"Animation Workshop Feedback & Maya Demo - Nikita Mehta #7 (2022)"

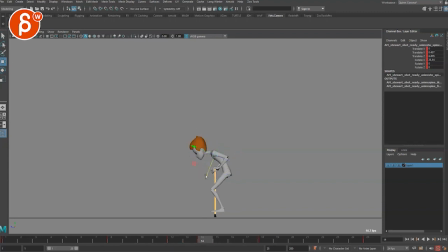[8:19]
And what if we go even a bit more? Spline this, and then we have to look at this. So maybe this is here, and then it goes low.
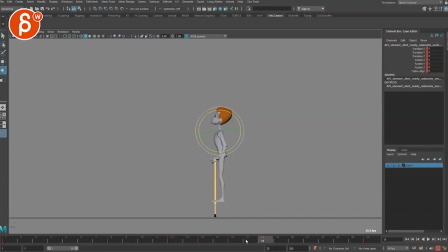[8:35]
And then maybe it's more like that. And then it shoots up. Spline this. That could be something. And then what is this by? Is that the root? Yeah.
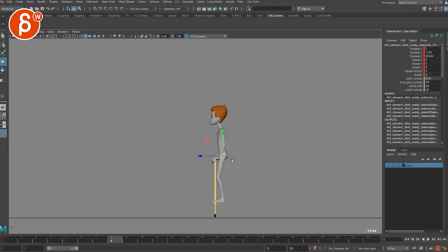[8:52]
So what if on the drop, it's definitely going to be raising up here. You can bring the shoulders down and then. So you look at the spacing, right? It starts to drop, drop, bam. That's not enough because you have that gravity.
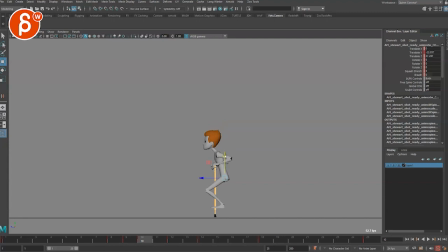[9:10]
It will, that spacing, that spacing is going to continue. It will go even lower. And then it's going to start to ease in. And then you have a bit of a whole dissipation.
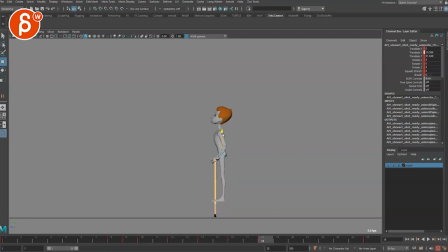[9:25]
And then it will go up a bit faster. And then and you can even go like that and then do a foot roll maybe. But you have to look at, in terms of the physics, if this drops and it suddenly ends because of the ground,
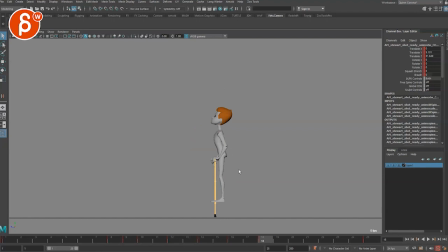[9:42]
well, the rest of the weight of the body is going to continue a bit faster. So maybe, I don't know, maybe that's just not enough. And go, and then you're going to shoot up here. I don't know, that feels better to me.
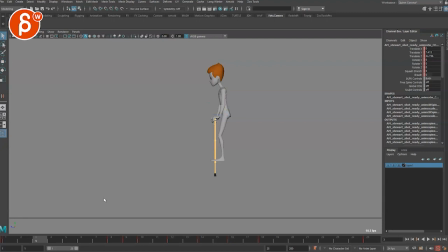[10:01]
if this is your intention in terms of just a cycle. So is it going to be something like that, or is it totally out of control and it's not this? Is it the opposite, where what if the body is always like this?
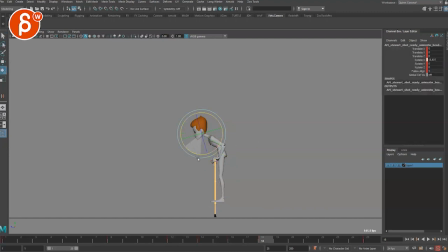[10:16]
It's going to mess the whole thing up here, but just to show, you know, the body's just always like that, and then it's more of the stick is driving everything and the body's just kind of reacting to it.
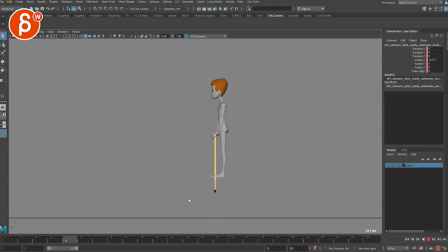[10:33]
It's almost like it's just the secondary movement, or the drag overlap follow through is on the human, but it's actually the stick that does it. I mean, that could be also a valid thing.
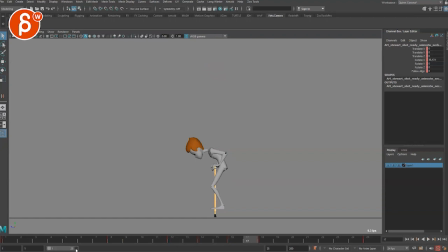[10:48]
You can see that a bit of a pause, actually, more so in a cycle you would just do cut one frame off. So it could be that. I don't know. I hope that helps. So to me, I would take this and use the stick and animate the stick first, because the character is parented to that.
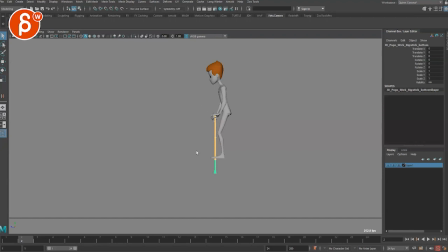[11:06]
And then you have to look at what the character is doing and what the intention is. Is it just kind of going along for the ride, or is the character the driving motion and leading the action with the head, or however body part, whatever body part you want to use, and all that good stuff. And on that compression, you would have to use, is that the foot thing?
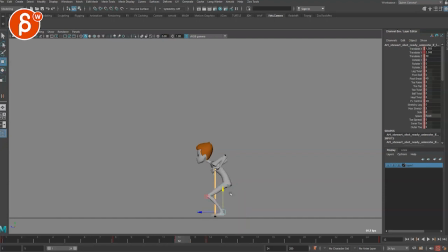[11:23]
Yeah. So on that, to me, the foot would be up like this, right? It would go boing, and then it would still be here, and then shoot up. And then on this, you know, I mean, it could be something where, what if it's like that?
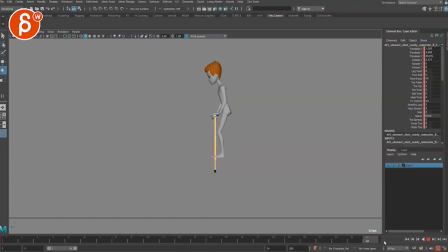[11:42]
And it could be fun to maybe go foing, and then at the apex, it's already, I don't know, this is not gonna work, but I'm just gonna, for shits and giggles, right? Take this.
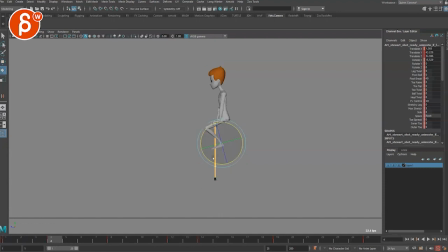[11:58]
This could be something where now your character's feet are dragging, and then they go all the way back down to this. And maybe at this point, more like that, foing. And then that would be lower compression and go really low here.
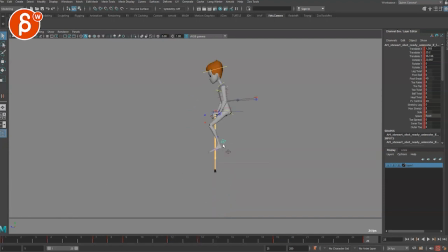[12:19]
You know, something like that. And then you could potentially have, do we see the other foot? Is that hidden?